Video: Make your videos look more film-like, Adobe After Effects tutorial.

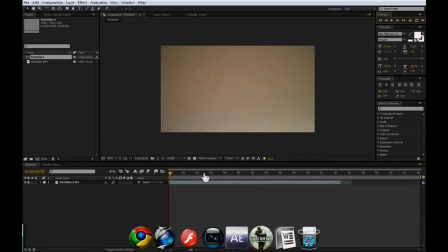6s
This is a tutorial for making your films just look a bit more film-like I'm gonna say. So I've just got a video of me coming in, looking into the camera, looking around suspiciously,
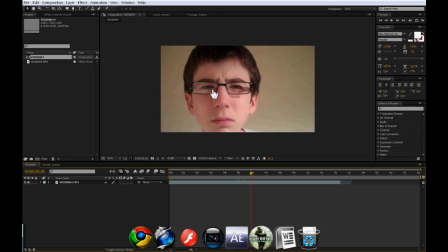23s
actually if you go back there you might be able to see the light of the camera in my glasses. Looks around suspiciously and what Now, quite a nice scene,
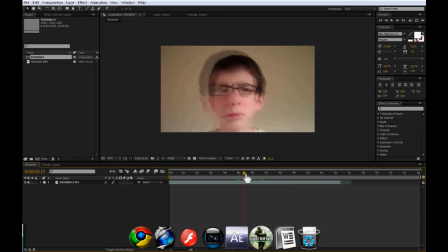37s
but how can we make this scene feel and look more film-like? Well, I'm going to do this by adding a bit of some effects. So I'm going to select and we're going to click Effect,
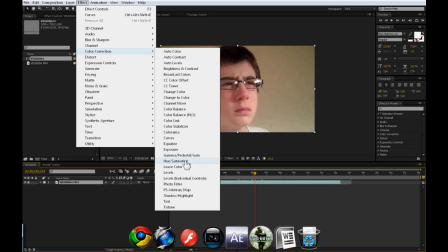56s
Color Correction and go to Hue, Saturation and Effect,
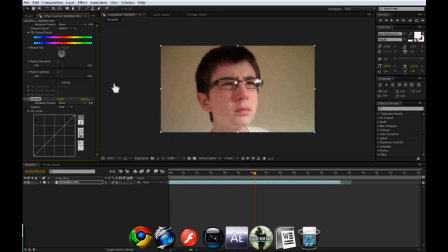63s
Color Correction and to Curves. Okay, I'm going to change the lighting just to make it seem more film-like. There's a couple of other things which I'm going to do also to make it feel more film-like. And before we start over here, we're going to be using Hue Saturation
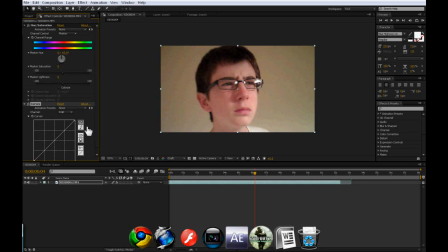81s
and Curves in an upcoming tutorial where I'm going to do from day to night. Hopefully I'll do that soon as I can get out and film that. And then we'll come in and edit it and show you how to do that. Anyway, let's just stick to this one making your films seem more film-like.
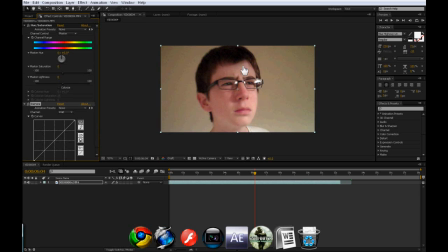100s
Okay, so let's say this is a film, and let's say I'm in a dark place looking for something suspiciously. So I'm going to bring the lighting down, and I'm going to bring it down to about minus,
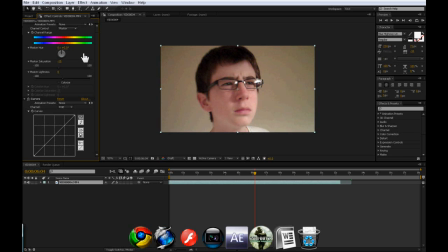114s
well, I'm going to change the saturation to about minus 15. As you can see, it's just taken some of the saturation out of the picture, obviously. and now we're going to go into the curves I'm going to go to the curves and we're going to select RGB
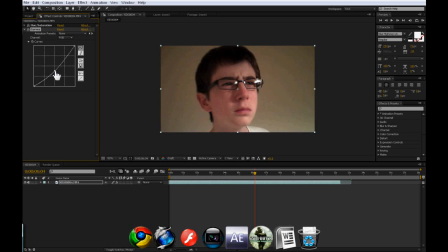130s
if it's not already selected and we'll bring it down a bit and that's just going to add a bit of contrast maybe so I'm going to dark place so we're going to mess around with the curves so it looks a bit darker
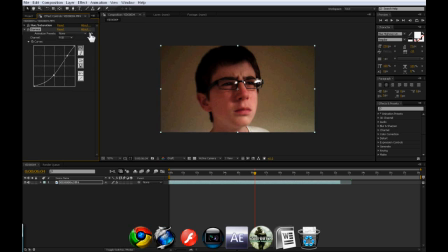148s
adds a bit of effect and then we're going to go down to blue first of all, I'm just going to bring the reds down out of it a bit. So bring the reds down to green, bring the greens up, not too much,
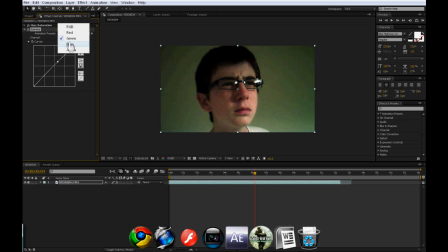167s
you don't want it to go in lime green, and then you can go to blue, bring the blues up, just a bit. And then alpha doesn't really do anything really, okay so just leave alpha.
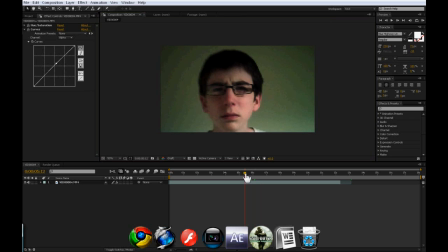182s
And if you look at the screen now, it's just changed you can still see the light in the glasses my fault I should have turned the light off but that doesn't matter it just looks more film like okay what else can you do to make your video see more film like now in
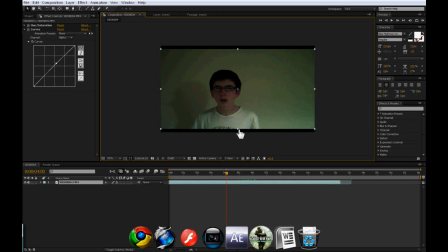199s
films you'll see there'll be black things at the top and it just looks widescreen now so it looks more widescreen you can do this as well but just try to do it like that so
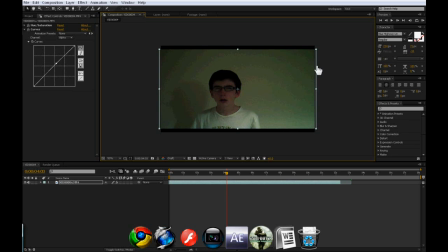215s
you can bring these down and this can make it look more film like but the main thing that's made it look a bit more film like is just the lighting of it just gives it a bit more of a mysterious effect so we can actually bring the RGB down a bit more so